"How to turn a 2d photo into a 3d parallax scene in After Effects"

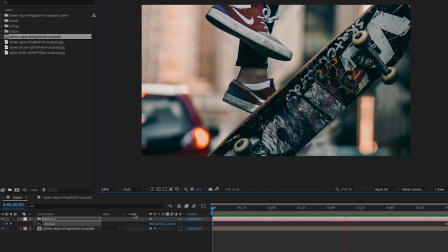4:06 And then I'm starting to adjust the skateboard to make it rotate a little bit to give it a little bit more life. Just give it a little bit of rotation. I like to reverse keyframes a lot of times. So I'll try rotating one way, then reversing that move to see if it works better.
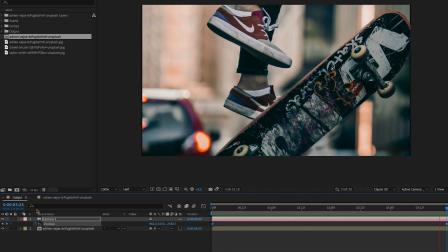4:21 It's also better to use less values than more. So for rotation, I'm using very small values.
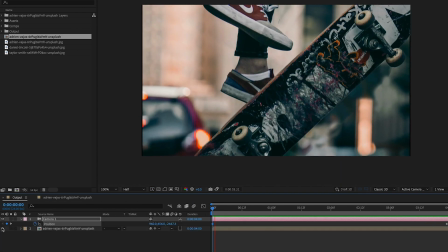4:27 Rotation, again, playing around more with the camera move, just trying to see what works and what doesn't work.
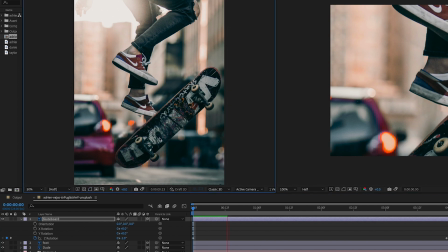4:38 And I like to continue to preview things over and over again. A lot of times I like to let the RAM preview just run over and over again as I'm looking at things and seeing what I notice that isn't necessarily working.
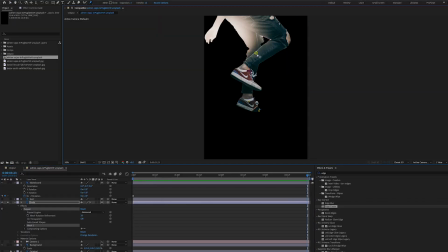4:53 So now I'm trying to add a puppet tool to the dude to see if I can make his foot kind of bend do a little bit of movement to it and see how that works. And it looks a little bit funky, a little bit, you know, that's the thing with the puppet tool. A lot of times it can get a little bit stretchy and you have to be really careful with it.
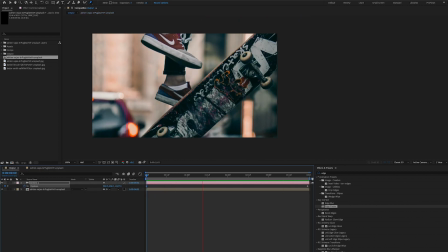5:08 Less is more, always less is more. So that's kind of cool, but it looks weird because his 2 feet are moving together the entire time. And in reality, they're going to move probably a little bit separately. So we're going to first focus in on covering up the background a little bit, some of those imperfections by adding camera depth of field.
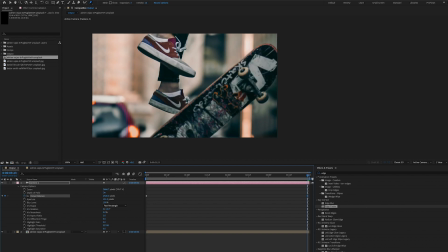5:25 I love depth of field. I use it in most of my work.
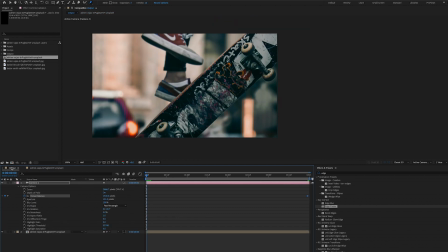5:28 Adding some keyframes for depth of field, and it kind of helps to hide things in the background that we painted out.
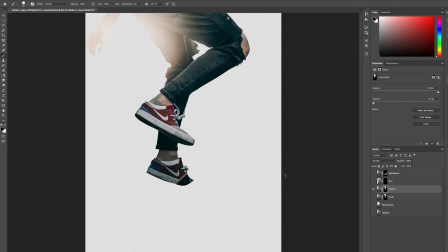5:42 So back in Photoshop, I'm going to attempt to separate the foreground leg from the background leg.
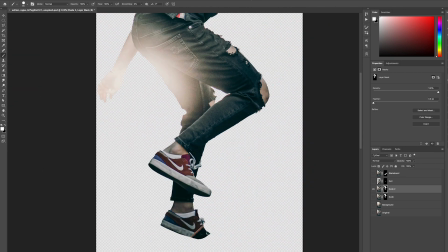5:47 And I realize there's a couple errors here, so I'm gonna fill those layers in. And again, this does not have to be perfect, right? I see so many artists focusing on having it just perfect, but we just need to focus on the areas that the camera is gonna see, and that's it.
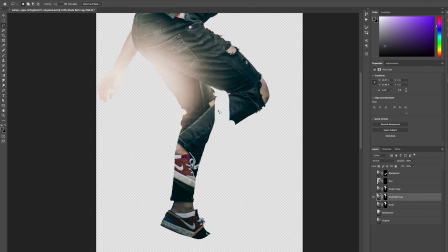6:03 So we're gonna do the least amount possible. I'm selecting this area here because we need to content aware fill this area.
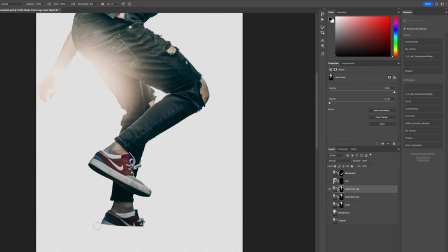6:11 And again, there'll be a leg in front of this area, so it's not imperative that we get this absolutely correct.
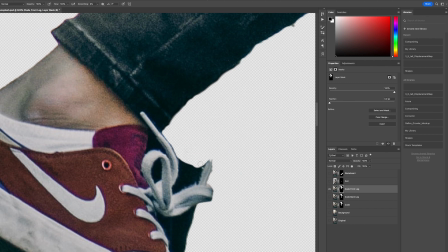6:18 So I'm gonna zoom in here, remove some of the areas. Sometimes I'll use the pen tool for this.
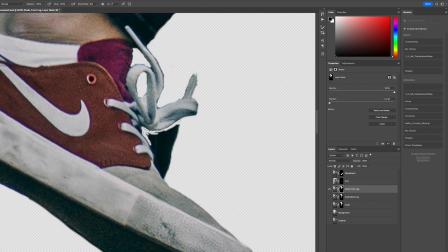6:23 Sometimes I'll use the brush for this, like you see here, but just getting rid of some of the excess information that we don't need to see.
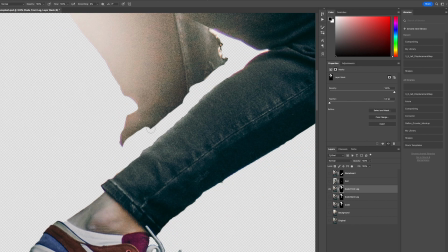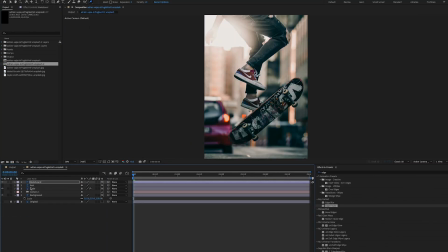6:39 Then what I'm gonna do is import just the leg layers into my pre-comp I have,
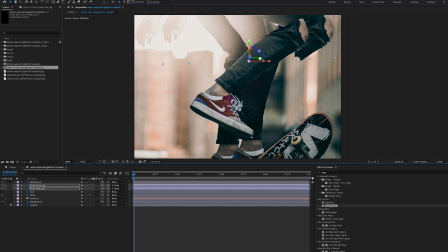6:46 line them up, make sure that they're scaled, rotated correctly, and lined up with my original image, like we see here.
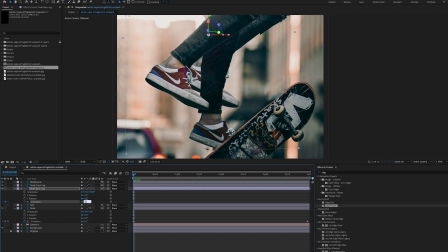6:54 And then I'll focus on animating them after I have that.
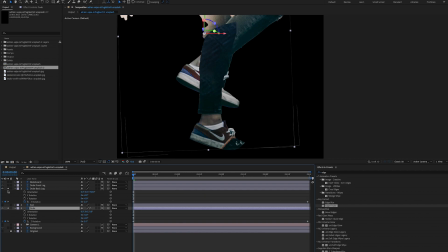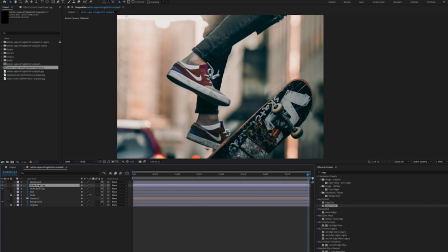7:05 So now that they're lined up correctly, I can rotate that foreground leg just a little differently,
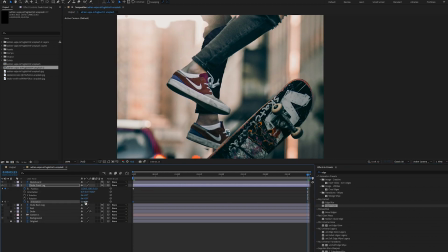7:11 a little more rotation value than the background, and it brings a whole lot of dimension to this image,
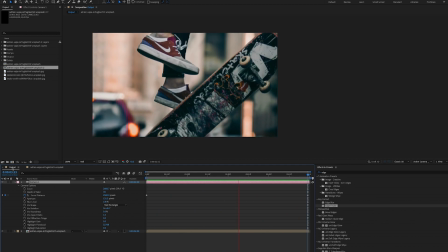7:17 as you can see here.
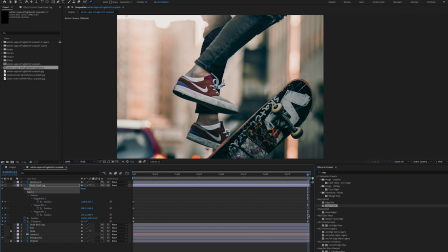7:19 I can also add some puppet tool distortion to the foreground leg and make it bend as well, like we see here. And it just adds that little extra detail of movement that really sells this parallax effect.
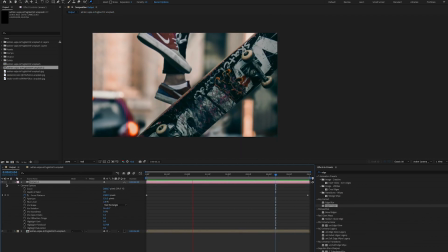7:34 And here I am reversing the keyframes. Again, I like to reverse things just to see if they work better, unreverse them,
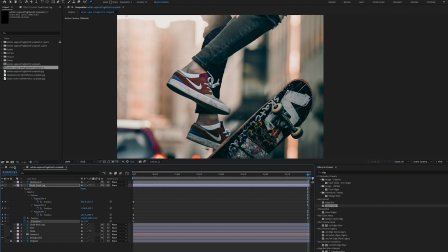7:42 until I get something that's just feeling nice. Then I'm gonna spend some time just RAM previewing, tweaking keyframes, getting it just right.
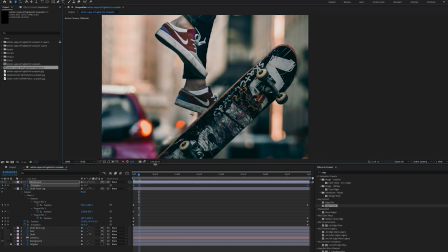7:54 And I'm gonna add a simple matte choker to the skateboard so that I can tighten up the edges.
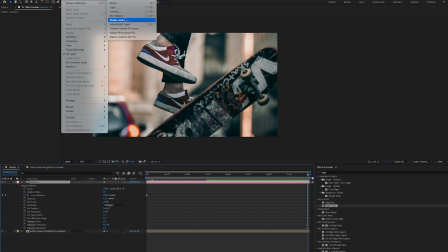8:01 And then I wanna add one more element to the scene, which is a lens flare to kind of bring everything together.
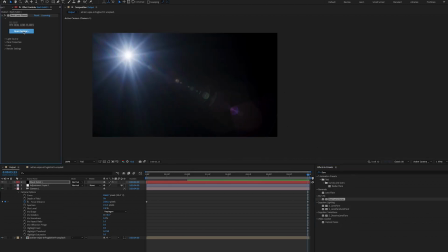8:07 So I'm gonna start here with the Trap Code Real Lens Flares.